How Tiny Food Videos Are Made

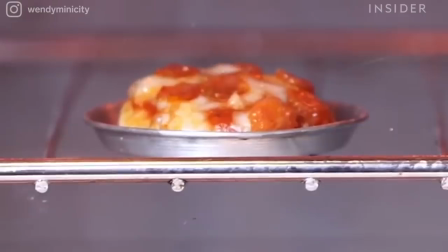0:04 In that really small miniature kitchen, it seems like it's a place where the entire world can fit in.
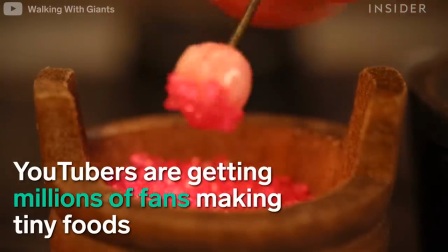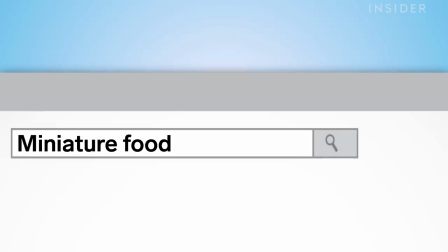0:20 So when you type in miniature food on YouTube, you get over 1.3 million results.
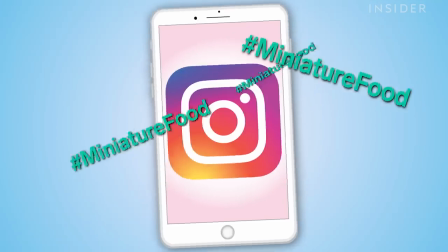0:26 And over 131,000 people have used the Miniature Food hashtag on Instagram.
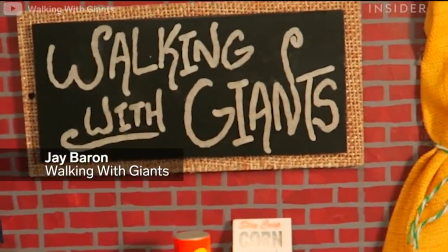0:34 Hi, I'm Jay Barron, and I created Walking with Giants. I discovered miniature cooking about two years ago.
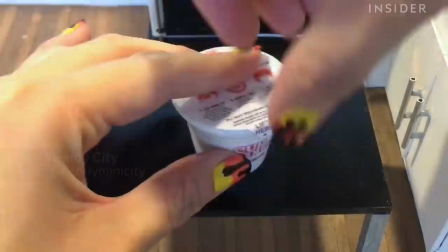0:40 I'm a filmmaker and I wanted to create a series that everyone could enjoy. My name is Wendy City and I discovered miniature cooking on YouTube in 2014.
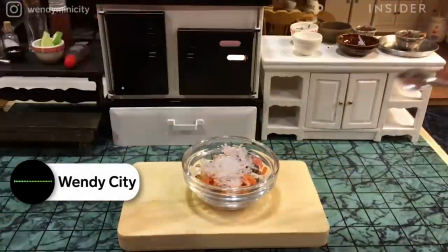0:49 Japanese people started with the videos and they love things that are tiny. It's very kawaii. Around six months ago, we had a plan to start a regular cooking channel in YouTube.
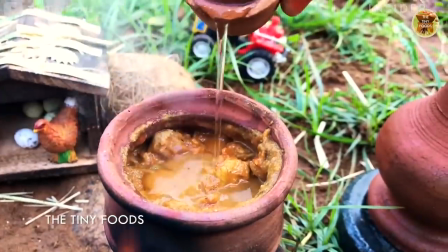0:58 Since my wife cooks so tasty, we changed the total concept into tiny food cooking in village background.
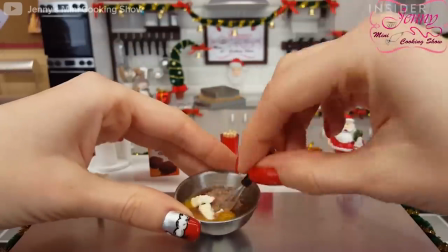1:04 Content creators all over the world are spending hours scaling down recipes and hand crafting the smallest kitchenware to make them.
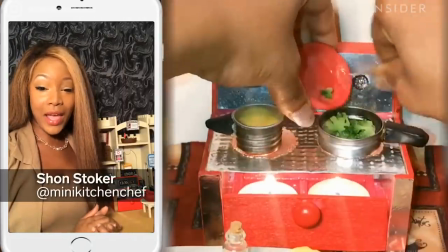1:11 We actually were looking for tiny stoves and we actually found some but they weren't actual stoves, they were incense burners.
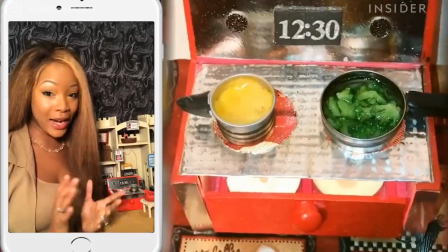1:20 So I got with my husband and I had an idea, I said hey let's create our own. There was a six months long work to build a kitchen and we made all the tools too.
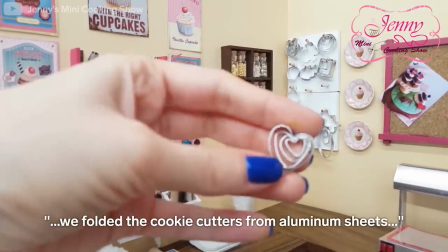1:30 We carved the wooden spoon, we folded the cookie scutters from aluminium sheet, and we burned some other tools from Fimo.
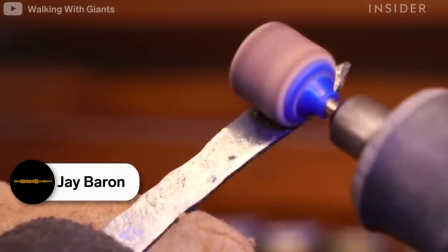1:38 I build about 80% of the props that I use, including the sets,
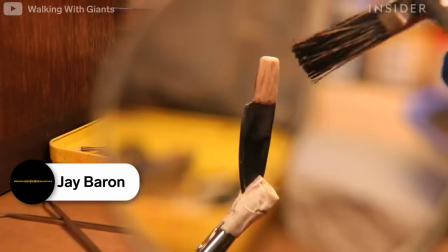1:42 and a lot of people don't really think about it, but to build miniatures, it takes a lot of detail.
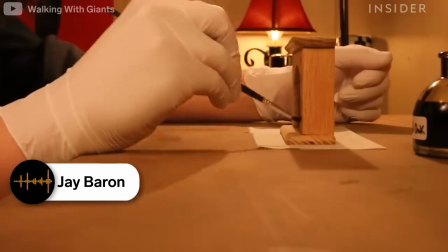1:48 Especially if you're filming miniatures, because you have to have them looking good from every single camera angle.
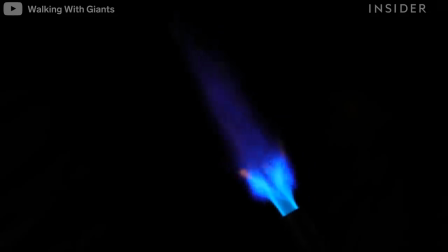1:53 So, personally, I have to know how to do everything from glassblowing to doing metalworking to doing woodworking.
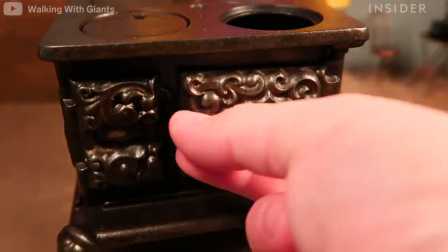2:00 It's an extremely demanding type of craft. But their efforts aren't for nothing.
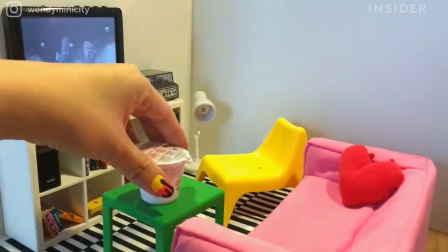2:06 By filming their processes start to finish, Tiny Food creators are raking up tens of thousands of views per post.
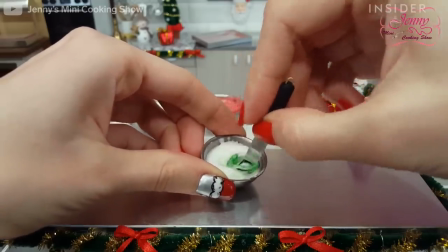2:13 Why? Well, the posts are a perfect mix of calming visuals and creativity.
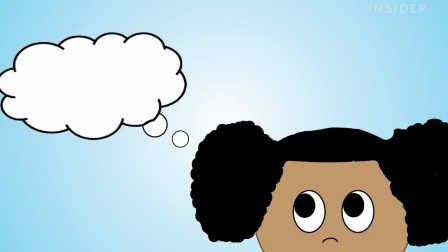2:18 A viewer might think, wow, I wonder what the world's tiniest Thanksgiving dinner looks like.
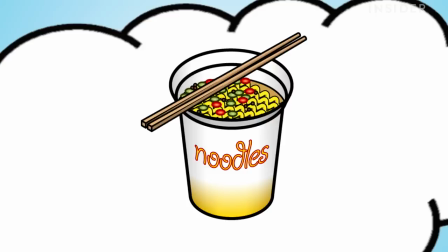2:24 Or how do you even cook the world's smallest cup of noodles?
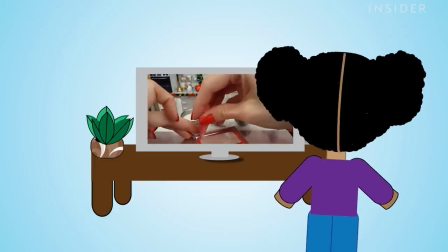2:27 Seeing something familiar in an unfamiliar environment is the perfect recipe for viewer satisfaction.
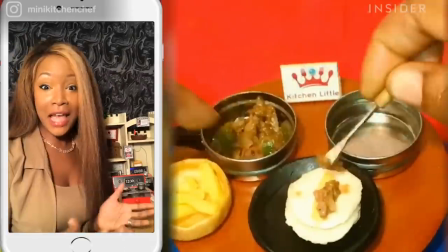2:34 The common questions I get is, is that food real? And I'm like, yeah, it's real.
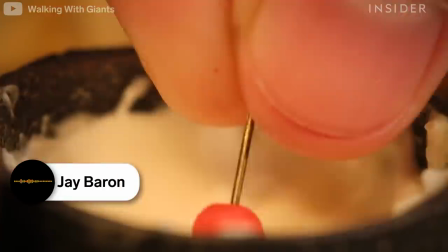2:40 It's a tiny cooking show. It's hilarious. It's weird. It's obnoxious. It's silly.
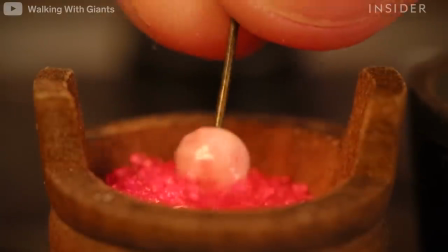2:44 And that's what it's meant to be. So, I mean, why would I use fake ingredients on something like that?
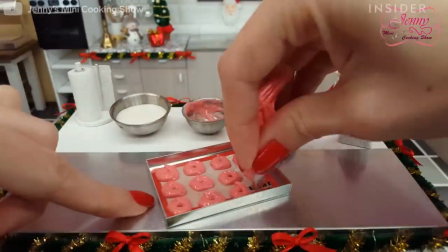2:51 Filming is probably the hardest part of being a tiny food creator. You have to watch every little move that you make because everything is so tiny.
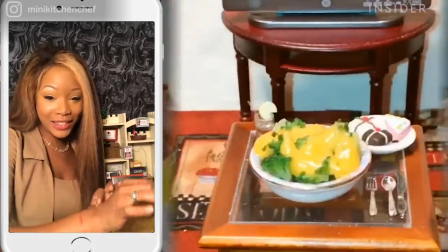2:59 So my hands, sometimes they're constantly like shaking. Every single video that you craft is completely unique.
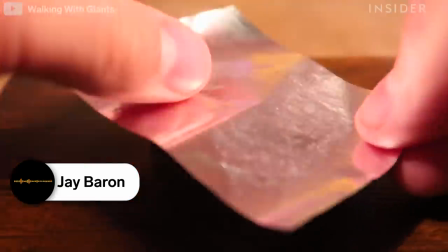3:06 So I have videos that take all the way from eight hours to 50 hours to make, not including prep times or editing.
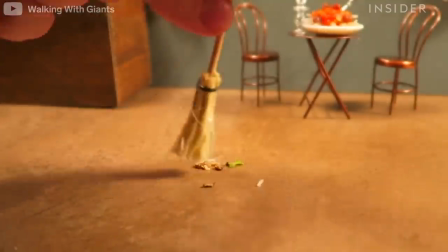3:13 And that's mainly because I have to know how to do the lighting. I have to do the camera work, I have to build the props, I have to build the sets.
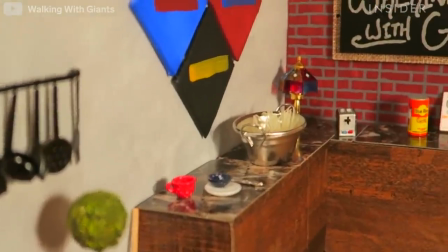3:19 It's kind of like having a miniature Hollywood sitting on your desk.
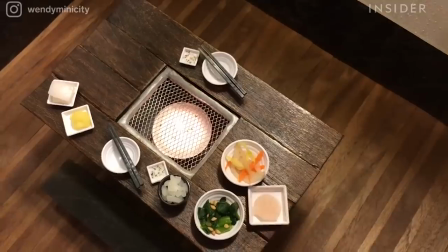3:23 Despite all their hard work to make their videos viral, a lot of tiny chefs actually want their identities kept secret.
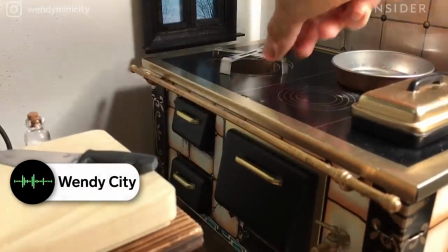3:30 I choose to stay anonymous because I'd rather have the channel focus solely on the art. That's what makes these mini videos so appealing.
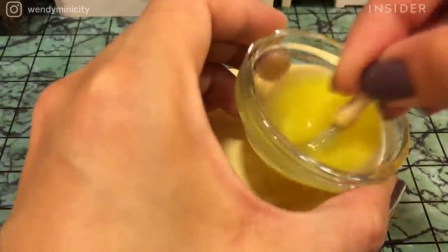3:36 When you see only hands against the tiny food and set, it's more enjoyable for the imagination.
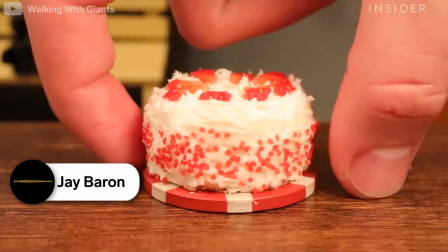3:41 In that really small miniature kitchen, it seems like it's a place where the entire world can fit in and that's how I feel about it.
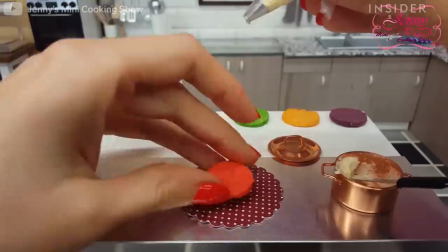3:49 And I don't need to show my face to get that point across. For many of these creators, it goes beyond just making small food.
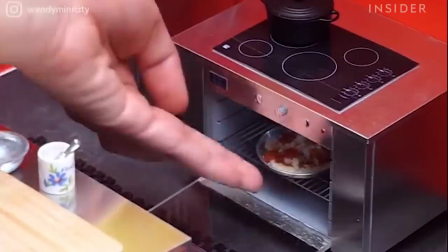3:57 It's about making a small universe. Keeping their faces out of the shots help to immerse their viewers into that tiny world.